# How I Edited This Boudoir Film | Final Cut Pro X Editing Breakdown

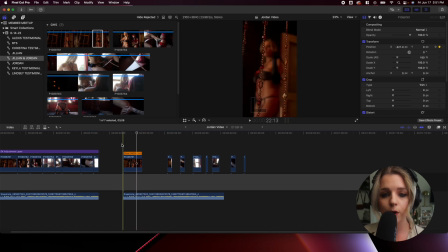[4:08]
It's a very subtle difference, but you can see that both models end up in the middle of the shot. Also, to add a little bit of dimension into this clip, I am going to make a keyframe on my scale.
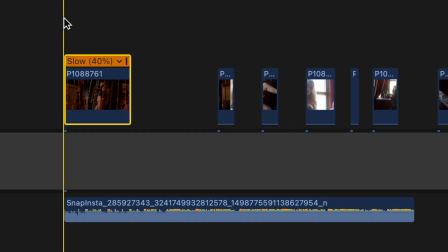[4:19]
So I'm going to make sure that my playhead here is at the very beginning of my clip.
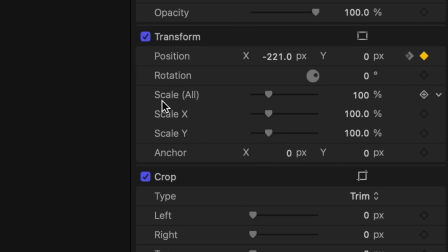[4:23]
I'm going to go over here to the transform section and go to scale and make sure that my keyframe is selected.
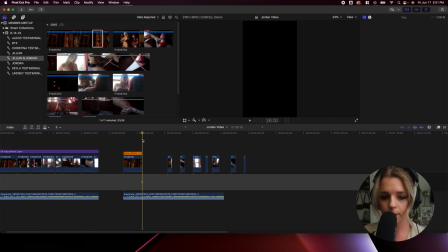[4:29]
And then I go right back to the very ending of my clip, press the back arrow key so I can see what's going on, press this again, and then zoom in. Better sleep with one eye open tonight. And this is what I have.
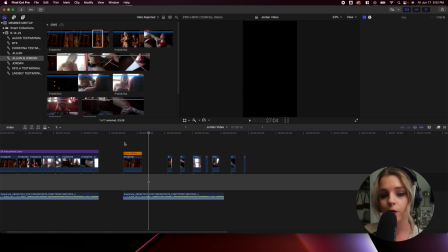[4:43]
Awesome. So that clip is already done. So let's go ahead and move on to the next clip. Okay, so the next clip is this one right here. So I am trying to make it look like this. So I'm going to move this clip over here.
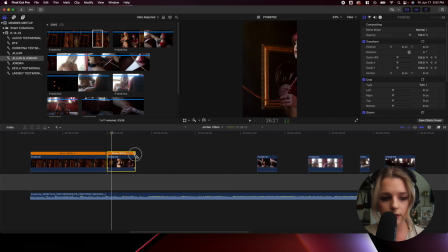[4:54]
And the first thing I'm going to do is make sure that it is slowed down all the way at 40% here. So as you can see on this clip, Spatial Conform is yet again cutting our model's faces off completely.
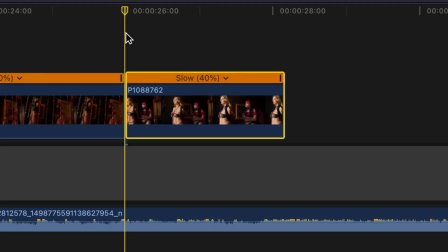[5:08]
So we want to be able to fix that. I am going to make sure that my playhead is at the very beginning of my clip.
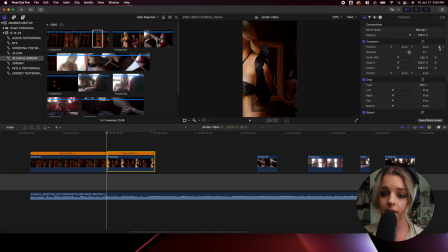[5:13]
And then I am going to be pressing the keyframe on my transform section. And I am going to drag it over so I can see Jordan's face. And then once that's done, I am going to go over to the ending of my clip, press the keyframe tool,
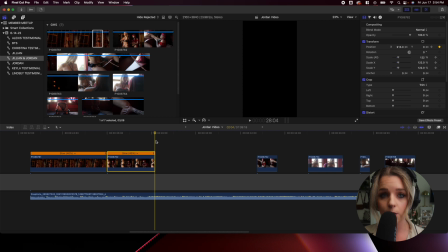[5:29]
and yet again, now that I can't see what's going on, I'm going to press the back arrow key, and then I am going to drag this all the way over so I can see Jillian right here.
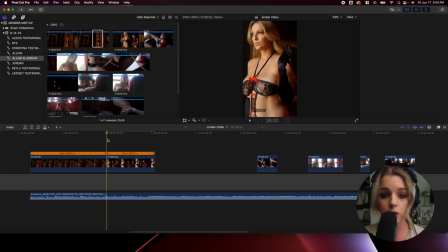[5:39]
And so far, this is what the clip looks like. Awesome. So you can tell, I'm going to turn this off really quick so you can see the huge difference. So this is what we had before.
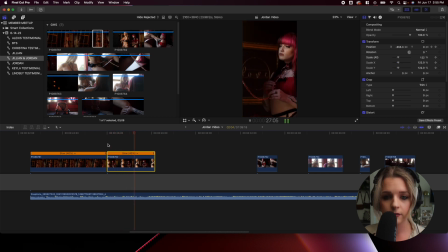[5:52]
And this is what we have after. Wow, that was a huge difference, right?
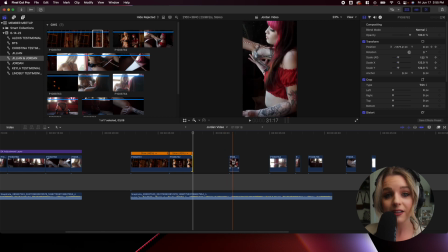[5:59]
So now let's go ahead. Since we're done with that clip, we are going to move on to the next one. Okay, so I have my next clip right here. As you can see, it is not slowed down, so I'm going to quickly slow that down to 40%. Now that the clip is slowed down, this is what it looks like on my timeline.
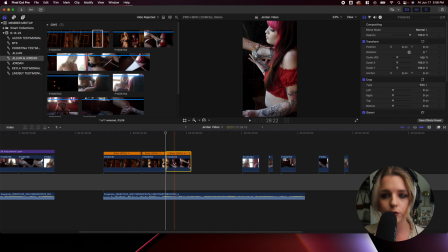[6:16]
And for this particular clip, I don't have to move the position left or right. I feel personally that this is a really good composition. Jillian is right there on the rule of thirds, and same with Jordan's heel. And I feel like there's enough movement in this clip, so I don't think it's really necessary to zoom in or out.
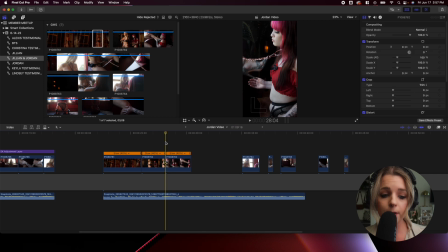[6:33]
So I'm just gonna leave it as is. And now I'm going to make sure that my clip is on time. Just a little bit off. I'm just going to move that over just a little bit. Perfect. So now that that clip is done, I am going to go ahead and move on to the next one.
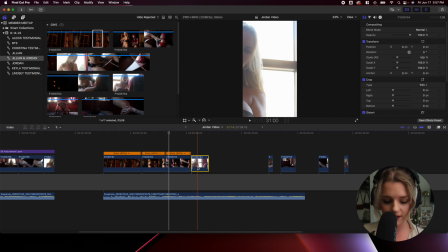[6:48]
So here is the next clip. And the first thing I'm going to do is slow this footage down to 40%. Jordan's face is completely cut off. All you can see here is her eye, and that's not really what we want in this film. So what I'm going to do is I am going to come up here to the position tool, and then I'm just gonna scoot her over.
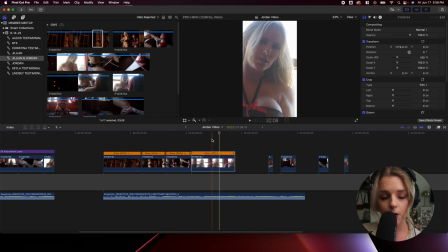[7:06]
So now you see that Jordan is in the middle of the clip, which is exactly what I want. So now what I wanna be able to do is cut to the beat of the song. All right, so I'm gonna cut it right there. All right, so now that that clip is done, I am going to go ahead and move on to the next one.
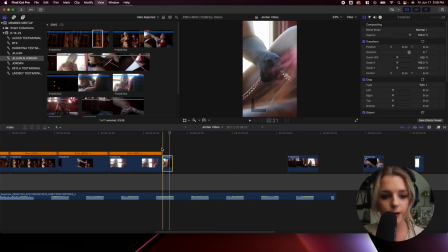[7:24]
So now I have this one, I'm just gonna drag it over. I freaking love this shot, it's one of my favorite ones. I love that Jordan is pulling on this chain. I think it is such a dope shot.
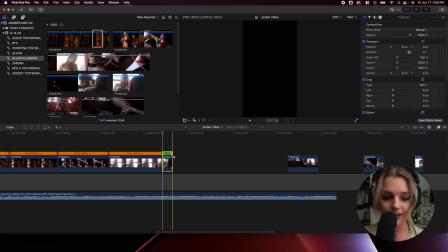[7:33]
So what I'm gonna do first is make sure that it is slowed down all the way to 40%.
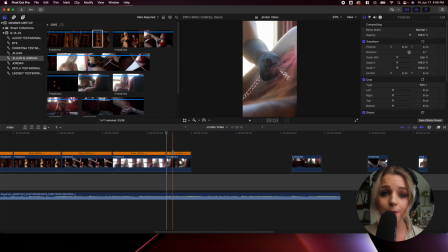[7:40]
So this is what I have. And actually, this is a really good composition, so I don't have to mess with the transform position. So what I'm gonna be doing instead to add just a little bit of dimension to this is I'm going to slowly zoom in on this. So what I'm gonna do is make sure that my playhead is at the very beginning of my clip,
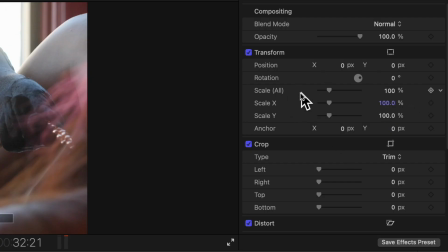[7:56]
and then going up here to my transform section, and where it says scale, I'm going to click the keyframe button.
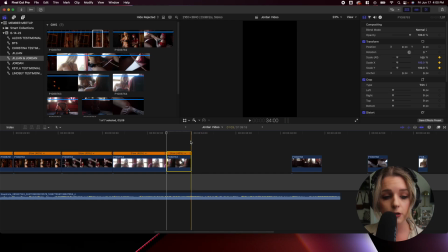[8:01]
And then after that, I'm going to make sure that my playhead is at the very ending of this clip,
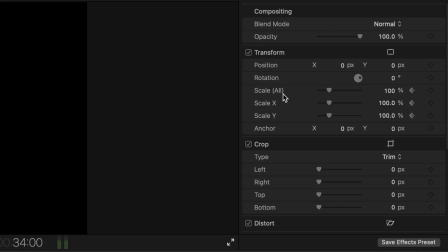[8:06]
click the clip, and then go back over to transform, scale, and then click this yet again.
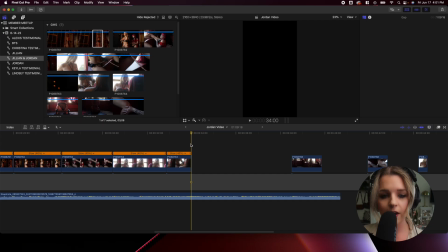[8:12]
And as you can see here, you can't see the clip. So what do?